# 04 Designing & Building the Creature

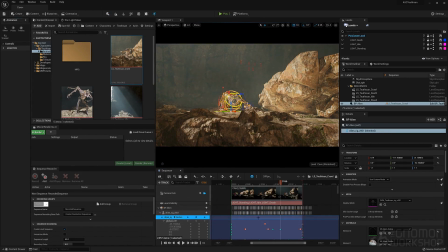256s
So it's basically, this is keyframed animation here,
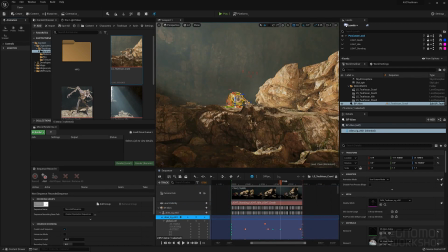262s
and so you can see how on the rig itself it's set up to where all the keyframes are there.
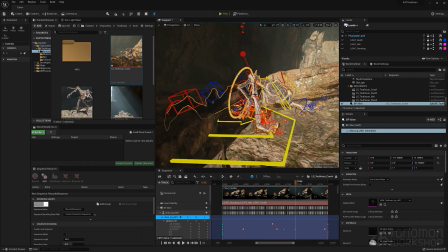268s
You can create your own. You can modify what's here. Just have fun with it. But I think it may look intimidating with all the different controls on it and stuff. But once you get you start messing around with it, you'll understand what each one does.
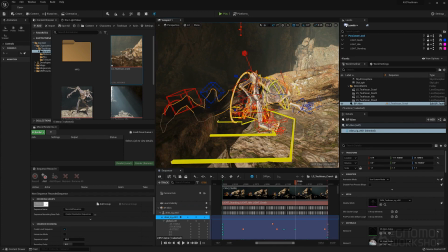286s
And I highly recommend you do that. So you understand how you can actually animate a character inside Unreal.
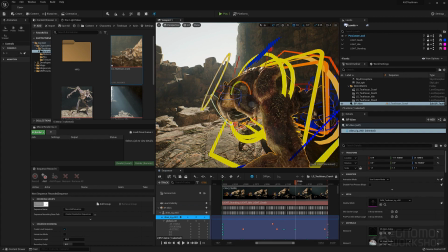296s
So we designed this creature so that, again, so it could be terrifying for
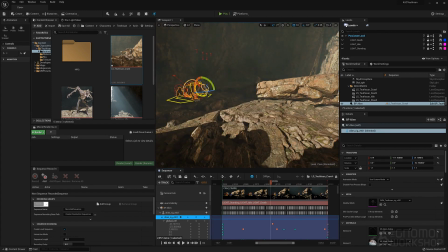302s
for film, but we also wanted to be able to give this to you guys out there to mess around with to see how we actually create this stuff. And so I think, definitely open this up, mess around with it.
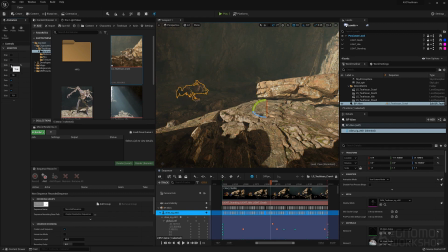317s
If you also basically once you click on the control rig, then it'll open up this animation tab.
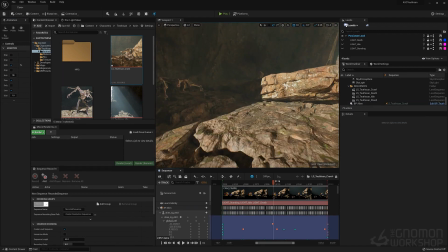326s
This is for the controls. You can see all the different tabs to hide the controls. Like if they're annoying, it's like, well, how can I get rid of them?
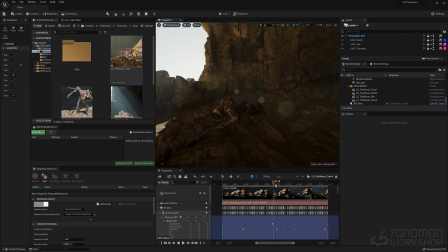333s
There's a little tab there, just basically, as you see over there on the left, that's just hide control rigs.
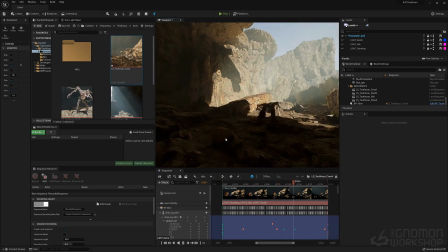344s
And then you can click it on and off. That way you can actually see your work and not be distracted by the control rig being in the way and not seeing what you did.
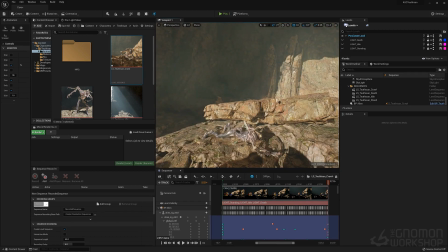354s
And this was just a simple animation that was cycled, and then it just was translated to be able to,
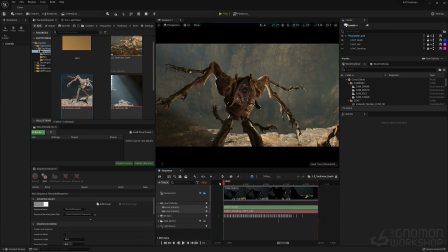359s
and duplicated several times, moved over, and which is, definitely a way to do stuff that's crawling. Here's one. This is basically it dying, the creature dying. Now, the reason this is actually in here, we were doing a version of this film before where actually it did get shot,
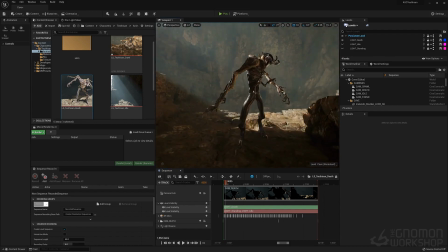377s
and it dies. And we thought, well, let's just keep that animation for everybody to mess around with and see.
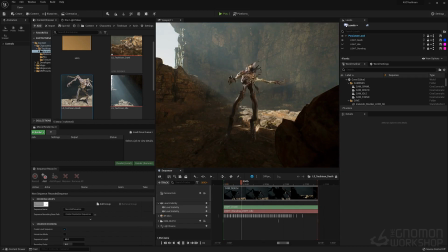383s
So you can also see what's kind of fun if you analyze it, that we actually were able to scale certain things,
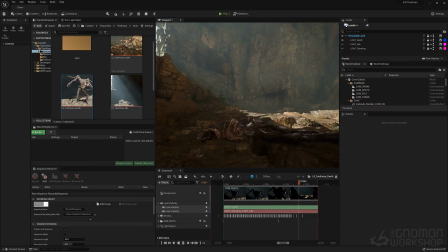389s
like scale the rig to get the arms to kind of sink into the body. So it's kind of a cool thing just to mess around with and see what we did, and just have fun, because it's not just limited to just the actual scale that's there.
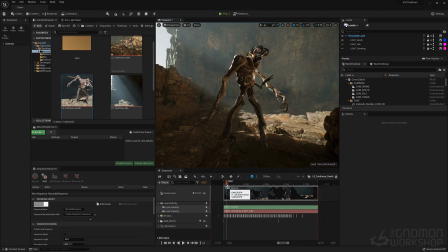408s
So you can mess around and you can actually see in the timeline and in the keys how that was created. But it was just kind of a fun thing. It was a little bit on the comical side, and this is, we were there was going to be effects and everything else on top of this.
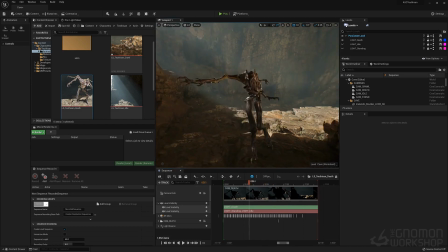427s
So as a standalone, it may feel a little strange, but I thought it'd be kind of fun just to share this with everybody since we had the animation. And you can see how that one arm is just scaling into the body, making it look like it's shrinking.
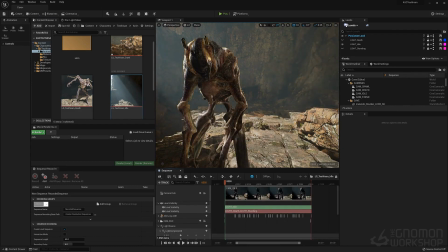445s
Now, the idea with this is that we were originally going to have something that was going to affect
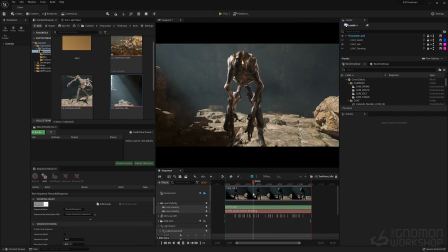455s
the creature in a different way, opposed to the welder that we went with. So, and this is just an idle. So the other one is here. You'll see it's just kind of breathing.
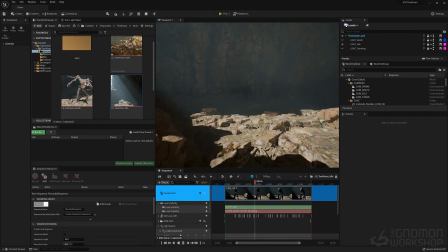466s
It's like you'd see in a typical game. It's an idle in between an action.
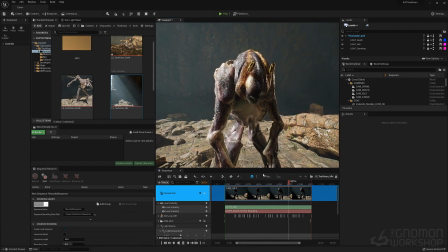475s
It's just meant to kind of keep it alive. So you can kind of see that's, especially for games, you see this all the time.
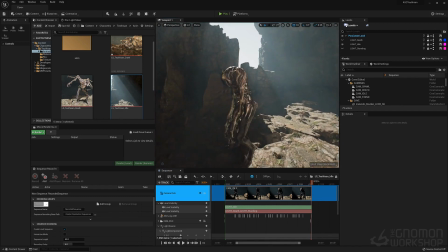482s
And the beauty about creating something in Unreal, like a film, and having all these assets, is you can turn it into, multiple things.
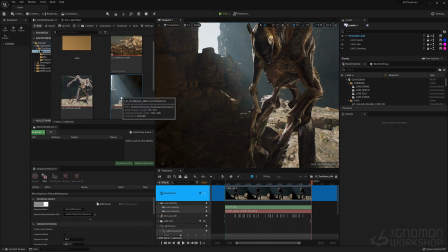490s
You can turn it into a game. You can turn it into,
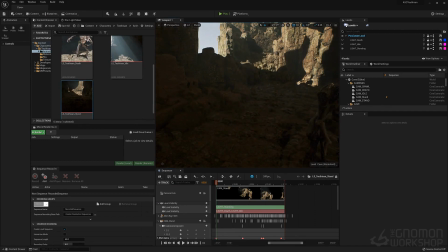495s
a feature, a short, whatever you want.
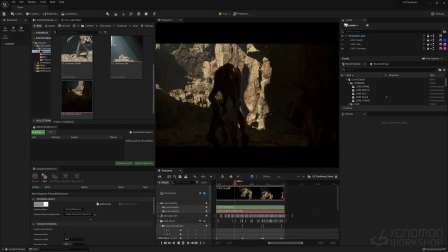499s
And then this last one here is just it standing up, and this is meant to just kind of be kind of creepy.